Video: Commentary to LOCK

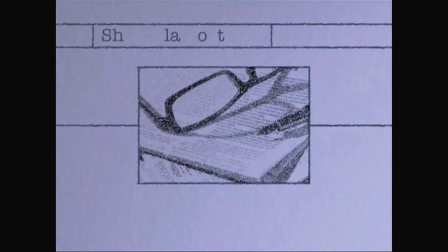(0:00)
Beginning sequence was originally going to be, quite a simple sequence, and then I was thinking, well, actually,
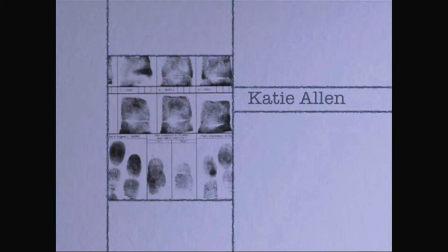(0:04)
in the majority of crime and mystery, they generally don't have simple titles.
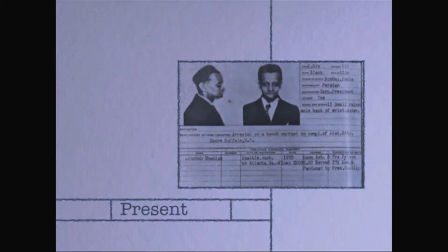(0:09)
Now, the audio is a non-diegetic. It was recorded by me and Layard on Final Cut Pro.
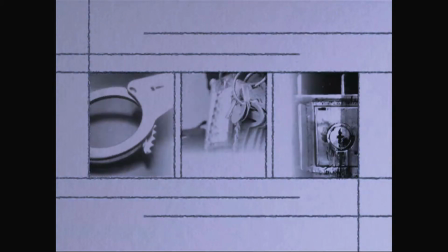(0:16)
We had a little bit of difficulty trying to figure out, actually,
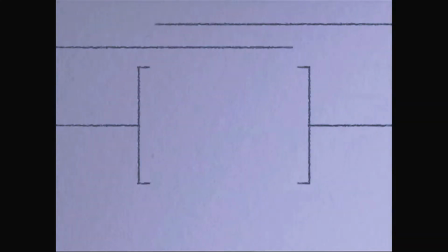(0:19)
does the sound like is actually a key going in the door and opening the door, and then someone struggling in the background,
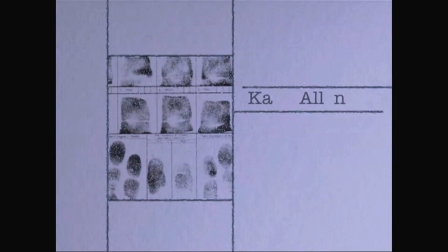(0:26)
which in this case is the victim. I didn't want the heavy breathing in the background to be so loud and domineering.
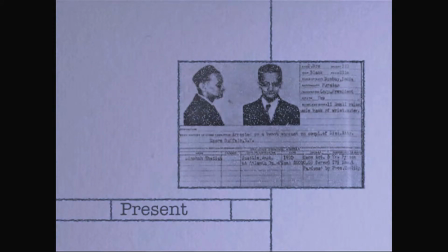(0:31)
I wanted it to be something subtle, so you sort of listen for it, and it's like, wait, is that someone breathing?
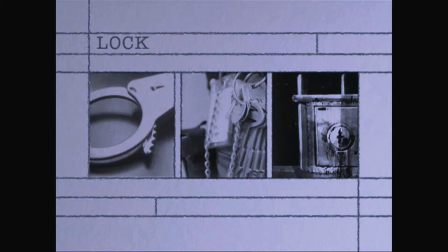(0:36)
So immediately it's something that would make the audience ask questions, which is a theme which runs through the whole of this film.
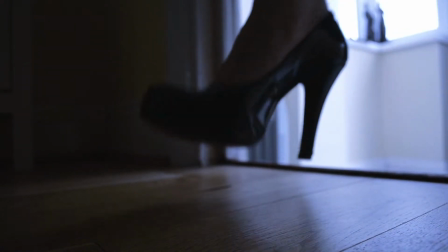(0:45)
The tentacle sound effect was actually unintentional,
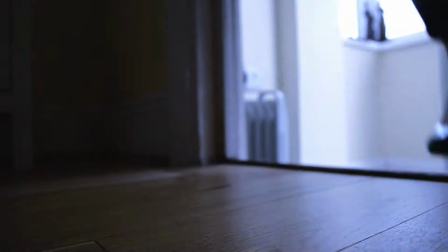(0:48)
and actually originally part of the Soundbeds track, the ident of the YouTuber.
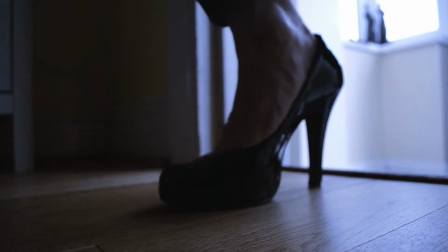(0:54)
We thought that, it would establish and match the danger of the shoes, as they look quite sinister. It could be dangerous, this person could be dangerous.
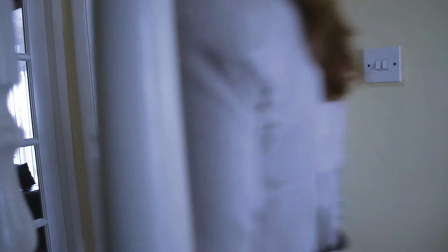(1:04)
Now, the whole point of this sequence is to not only make an establishment of the area and the surroundings,
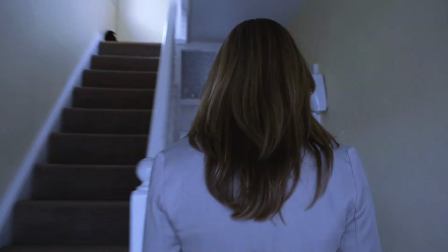(1:10)
but it's also to build questions about who the person is, and it gets us also ask questions,
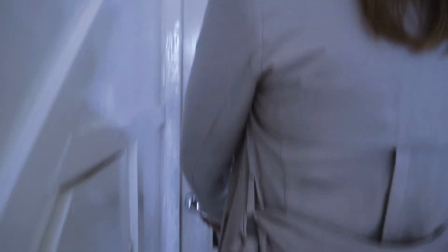(1:17)
and I'm glad how it's come across, because I think the suspense level is exactly what I was going for when I was writing this sequence.
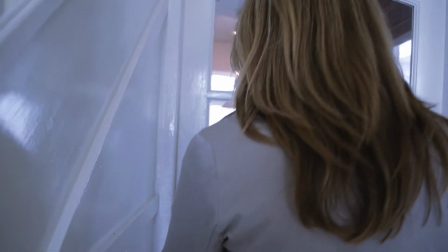(1:26)
I mean, there's one shot, that we did have difficulty with, which was the point of shot from the detective's point of view.
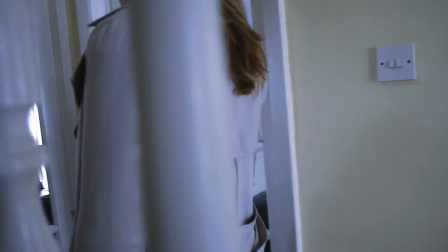(1:34)
However, when we filmed it and came to the editing,
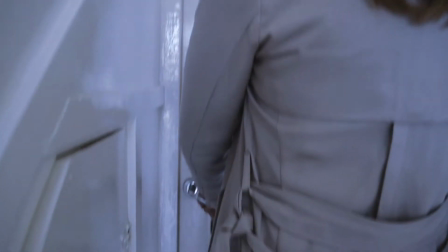(1:37)
we could see ourselves in the reflection of the window door, so that we couldn't use that.
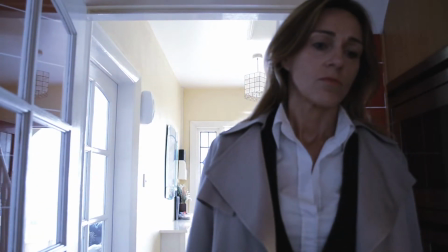(1:44)
Unfortunately, this shot is out of focus on the actor. We could have avoided that by simply reviewing the shot afterwards and filming it again,
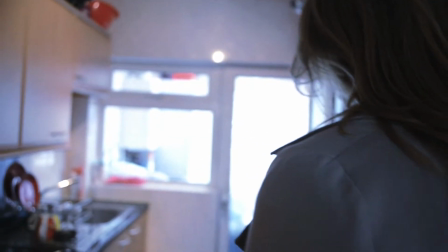(1:53)
having better control on the DSLR. The case of practicing it would have been better.
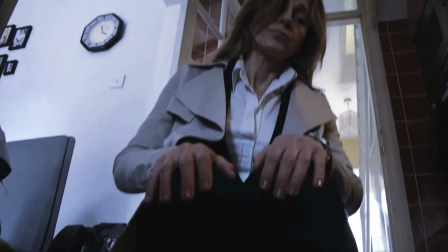(1:58)
So originally there wasn't really going to be a sound bed at the beginning sequence,
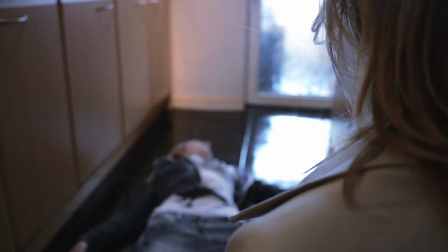(2:02)
and then the introduction of music is when we see the girl with eerily piano keys or something.
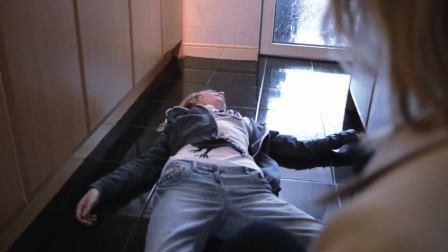(2:09)
Now, when we see the girl, I'm glad that with this track we're able to match the tempo change,
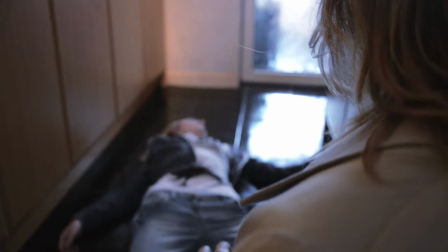(2:17)
the mood change when we see the girl, as like sort of a clarification, but also a sad one.
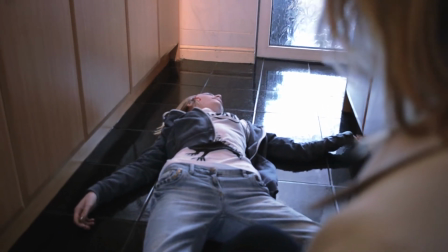(2:23)
Originally, when the detective was going to kneel down at the foot of the girl,
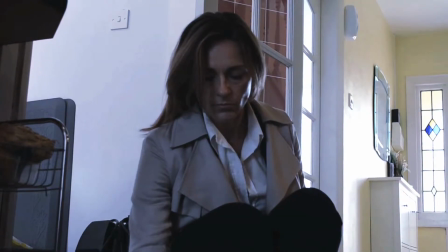(2:27)
she was going to move her jacket slightly to reveal her necklace.
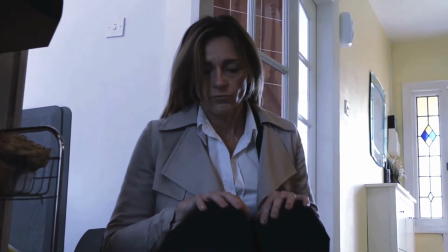(2:33)
But when we came to filming it, it was actually quite hard from the position that the actor took to actually lean over and play with the jacket.
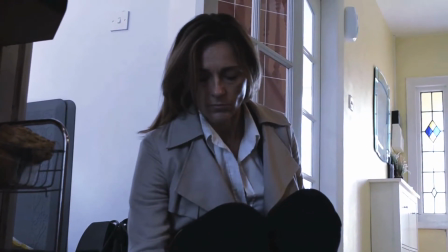(2:40)
It's far too difficult to make that look effortless.
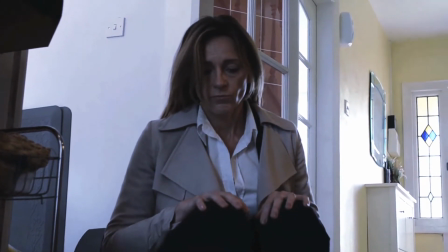(2:44)
The music in this area does pick up to be a little slightly too hopeful for what we're seeing here.
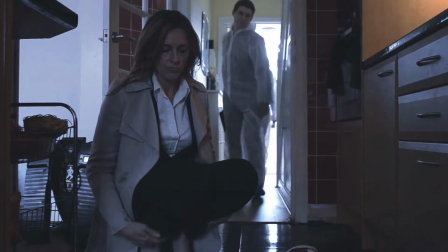(2:50)
These next few shots, I did struggle to try and make it look as consistent as I could.
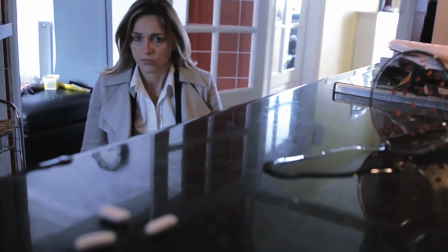(2:58)
I mean, it's blatant, that her eye position is in a different,
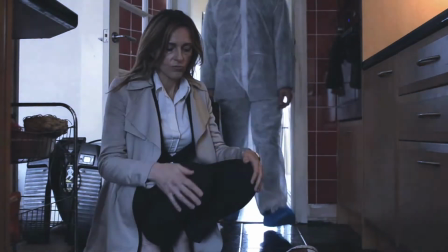(3:02)
she's looking down differently when we're switching between shots, and also a hand position.
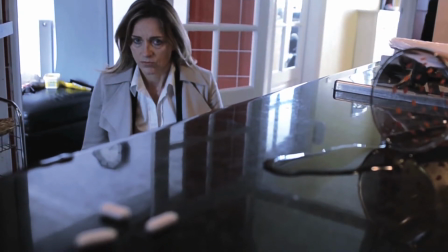(3:08)
I would have really liked that to be absolutely perfect, because it's a good opportunity to show off continuity skills.
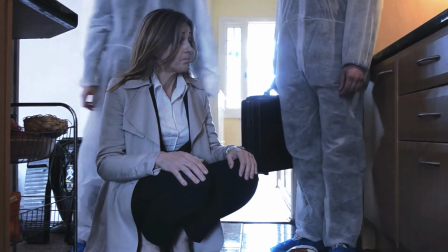(3:15)
Now, a great struggle that both me and Shaquila had to deal with was the audio. We used the inbuilt mic from the DSLR on the cameras, and I knew that, it wouldn't be the most sophisticated of sound.
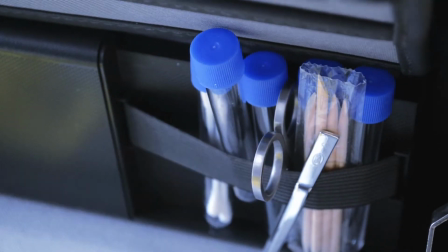(3:29)
However, I regret not exploring and questioning whether we could use separate mics and booms, and I definitely regret doing that.
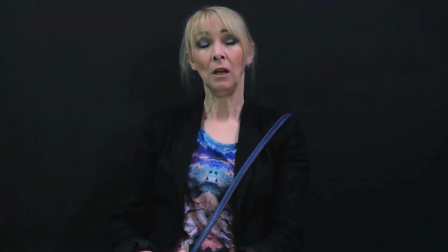(3:37)
However, we have learnt from our lesson, and also learnt how to adjust sounds and normalise it on Soundtrack Pro.
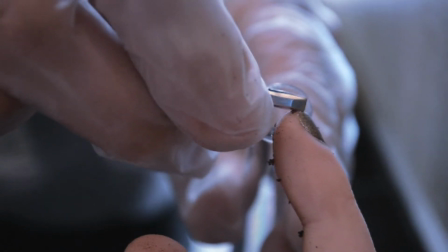(3:46)
Looking at this shot, I think it's a little bit odd, because to me it seems obvious that we've stuck our hand in a tub of dirt.
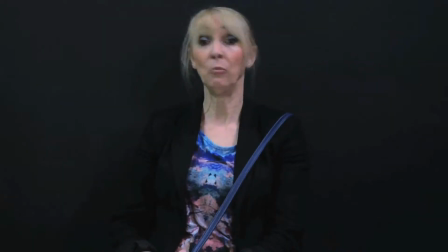(3:53)
Originally I wanted it to just be under fingernails, but it turned out to be something actually more obvious. I think that was because when we were recording it, it was quite hard to get so close and be steady at it, because in the position that we were in, it was very awkward.